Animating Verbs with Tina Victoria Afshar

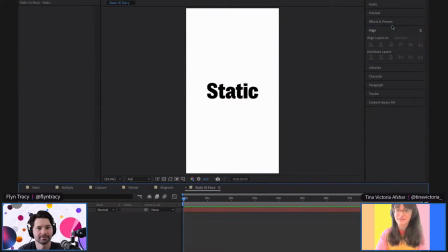8:56 All right. Cool. Let's start. So you do everything in After Effects, like from scratch. You just build everything from scratch here. Yeah. Cool. And the reason why we do that is because once we add the effects onto it, I don't know, like you could create this in InDesign and then bring in a JPEG,
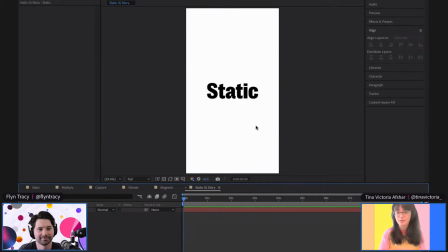9:12 but we actually don't want the effect to latch onto the whole image. We just want it to latch onto the text itself. Right. So it's easier to make it live text. Cool. You know, last time we spoke, we talked about DIA Studio in New York. Oh, we did. Yeah, that's right. Yeah.
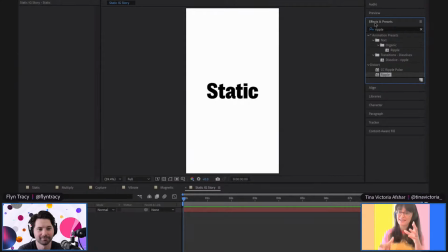9:31 And they sometimes make their posters in After Effects because they can make the composition move around and then just randomly pause. And it's got this really beautiful composition that's just been created, and that's just a poster on its own.
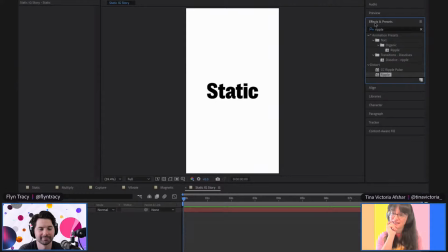9:44 Yeah. So I've started doing a lot more things in After Effects, like not publications or posters, but like actually creating the artwork in there. Right. And choosing like a random frame because I don't know, the randomness makes it nice.
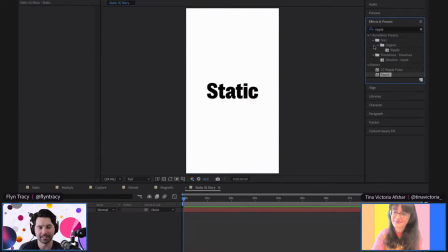9:57 I think it's super cool. Yeah. If anyone hasn't seen them, yeah, DIA. Maybe Johanna can share that link in chat. They do incredible work in kinetic typography, and like Nike and Times Square,
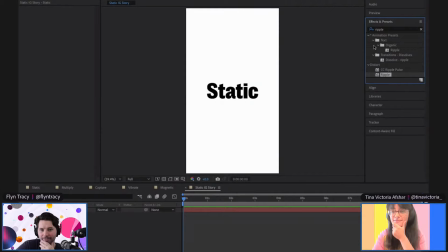10:11 like taking over like half the billboards and stuff like that, and have it interact with the music and stuff. It's incredible work. So check that out. It's drill worthy. All right, but that said, we're going to be spending a lot of time in the effects and presets panel.
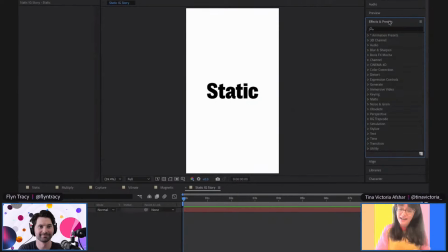10:29 This is my best friend, and I think most of the time when I'm in After Effects, I'm not specifically going in there saying, I'm going to use this specific effect today. I kind of scroll through the entire library that's there, apply different effects until the,
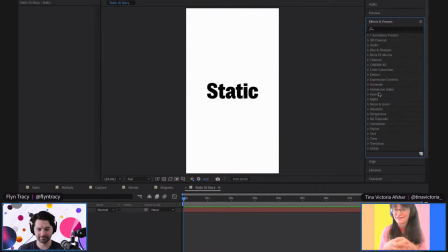10:45 I guess, the effect that I want appears. So I don't always know what I'm going to choose, but because I've pre-planned this, we're going to create the static effect. We're going to go for a scatter effect here. Okay. And there's two.
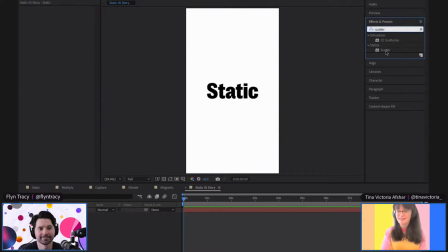11:01 There's one for a simulation and one to stylize. Choose the stylize scatter and just drag and drop it onto your text layer.
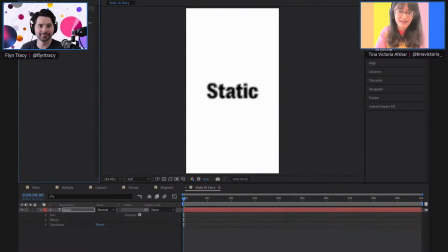11:11 And I just want to show you what this looks like on its own. It kind of already gets that static effect the higher you go out. So it's kind of already doing our job for us. And this is going to be a very quick tutorial.
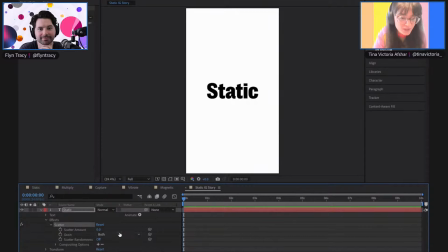11:27 All right, what are the notes that I wrote? All right, so we want our grain, which is the second option. We want it to go horizontal. So if I make it horizontal, it looks like this. That just means that the grain is moving in this direction.
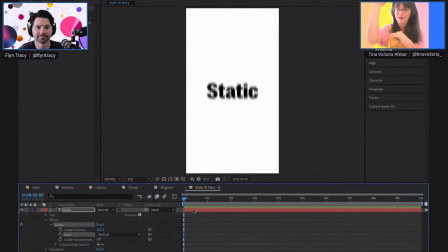11:42 If we want it to be vertical, obviously it moves up and down, leaving the center parts of the text untouched.
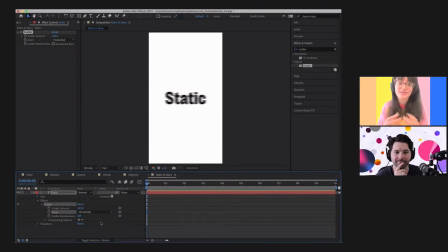11:52 Now you can do any way you want to go with. I found that horizontal looks the most like it's a static expression. And then we want our randomness to be turned on. That just means that the pixels of the text that it's choosing isn't specified to be like the top or the bottom of the words. It's just everywhere.
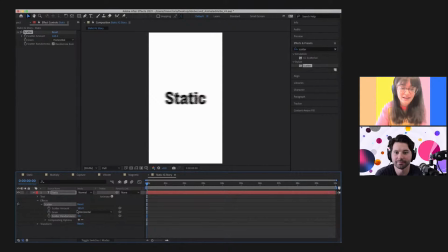12:11 And that kind of reflects more of when a static expression happens. So again, if I move this, it feels a little bit more organic. That's cool. But we're going to start with 0. Man, my notes are just so hectic on the side here. All right.
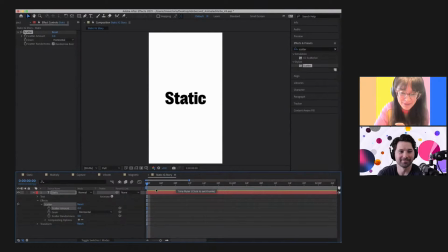12:34 All right. The reason why we went with 24 frames at the beginning is because we want the frames that we see in our timeline to be increments of 4. So we're going to go to our frame 8, and we're just going to apply a keyframe here for a static amount of 0.
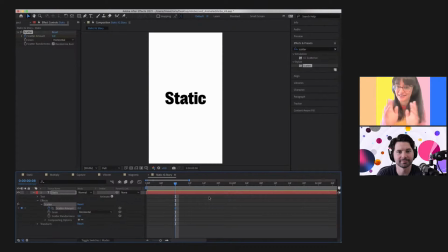12:52 So nothing is touching it. It just looks like our beautiful static on its own. Right. Then we're going to jump to almost a whole second later, and we're going to amp it up. We're going to make it 500.